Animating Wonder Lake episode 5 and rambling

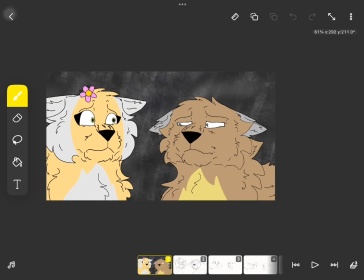[4:02]
But if you, like, if you, have stuff like this,
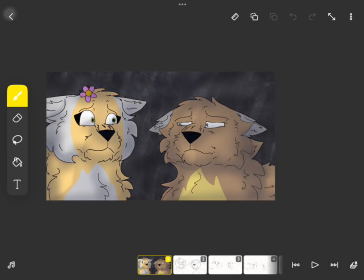[4:11]
it can just kind of add more of an atmosphere to the scenery.
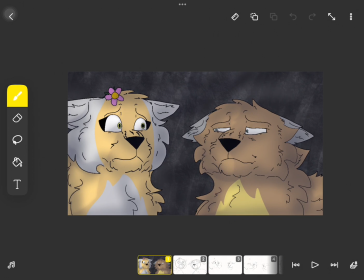[4:18]
Stuff like this can also, help with setting the tone. Like, everything is dark and there's kind of a blue tint here,
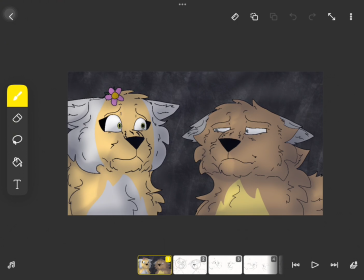[4:32]
and there's like heavy like shadows over the characters, kind of showing like this is a very dark time.
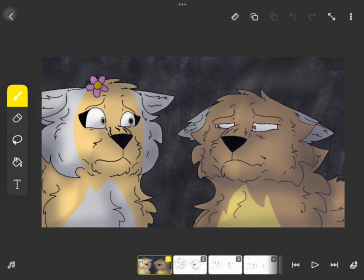[4:40]
Quite literally, they're in a dark cave, but you know what I mean. Like,
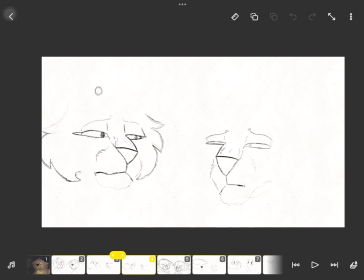[4:45]
I mean, their friend barely got stabbed, so they're in a dark time.
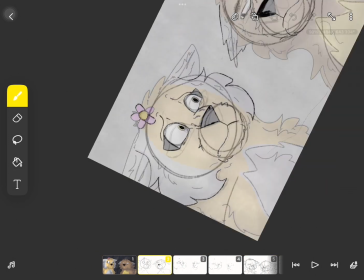[4:54]
So it can help to just like put that stuff,
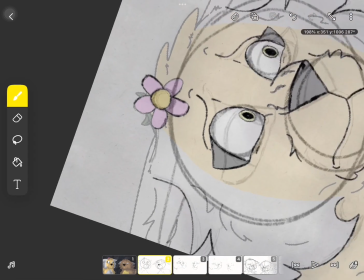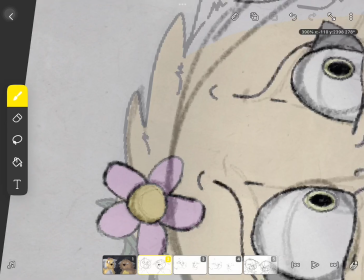[5:04]
You're probably wondering, why is the screen sideways? And that's because, oh, here we go, turning it this way now.
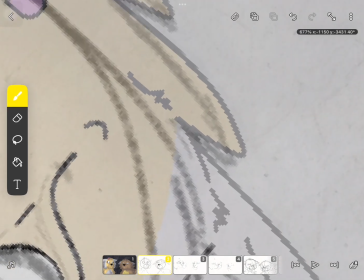[5:14]
When I draw, for some reason, I just gotta flip the canvas all over the place to get it right.
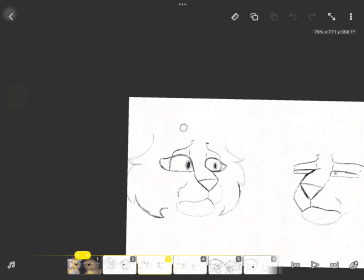[5:23]
That's just what I gotta do.
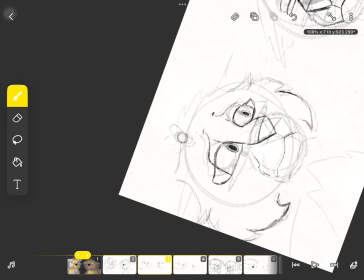[5:29]
But yeah, that's just my way of like drawing stuff.
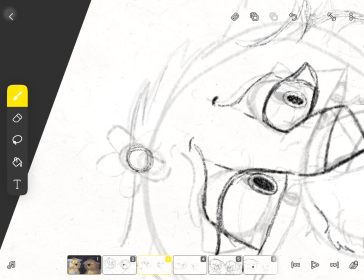[5:34]
Just kind of, if I have to flip the canvas, I'll flip the canvas.
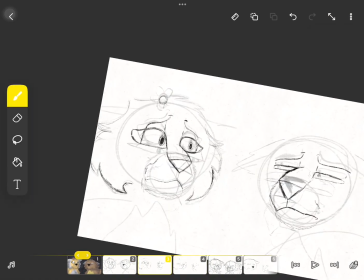[5:43]
Cause like for some reason when I don't do that and try to draw,
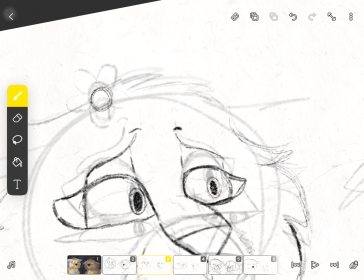[5:51]
it's hard to like draw it without flipping it.
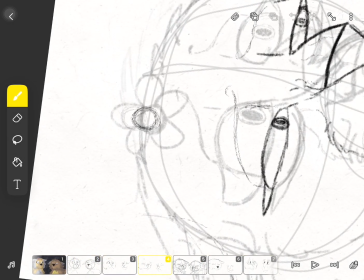[5:57]
Cause like the angle, how your hand has to like draw it out. Like you gotta, the ways you gotta move your hand to draw it in the first place.
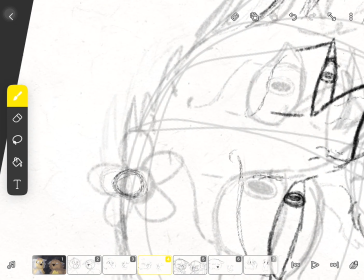[6:11]
Yeah, that's why I do this so much. That's why I turn it the other way so much.
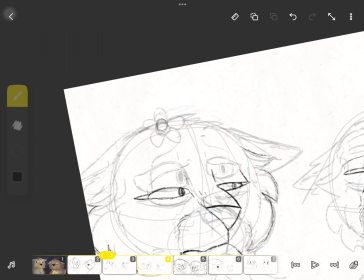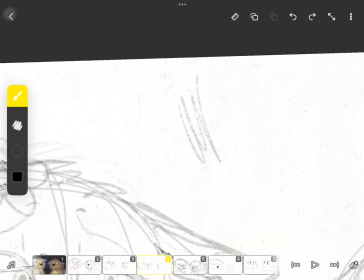[6:23]
Why the heck is this? Come on.
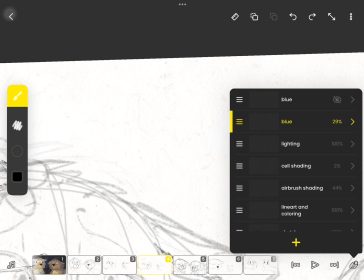[6:30]
Oh my gosh. Okay.
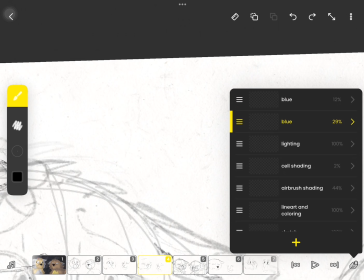This is why you should check what layer you're drawing on before you start drawing.
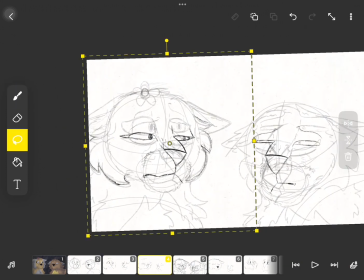[6:56]
Or else that's gonna happen. Yay! Don't worry.
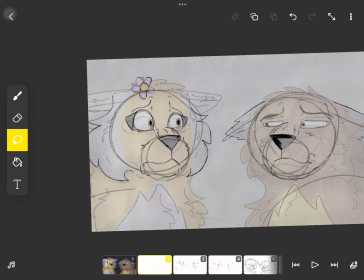[7:01]
I didn't lose a lot of progress. I didn't lose too much. I didn't.
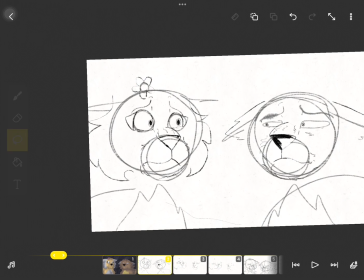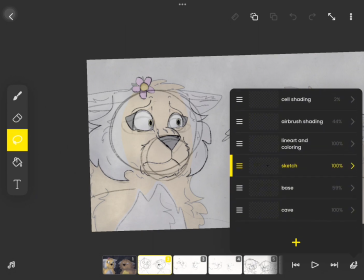[7:17]
Okay, sketch. Okay, good. Okay.
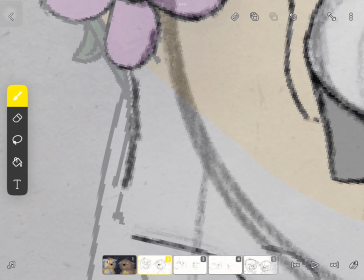[7:22]
Now time to flip the canvas and do some drawing.
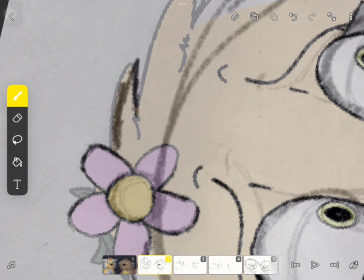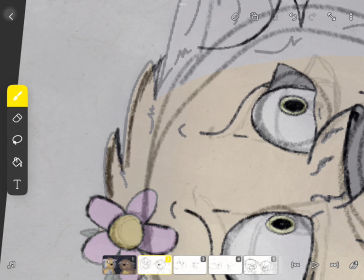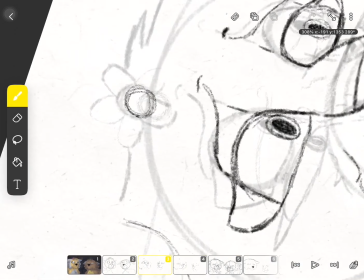[7:38]
Oh yeah, if you're wondering when episode 5 is gonna come out, I have no idea.
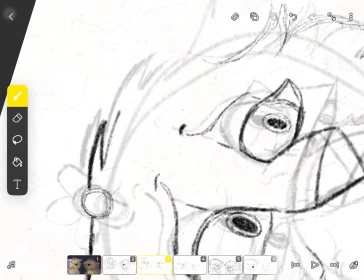[7:49]
But, I'll try to post sneak peeks more often.
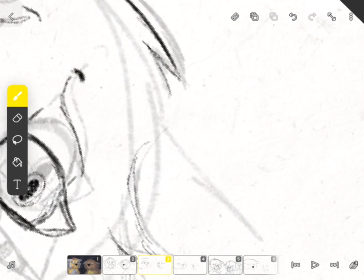[7:54]
As you can see, these past 3 months, I have, like, episode 5 barely has any sneak peeks.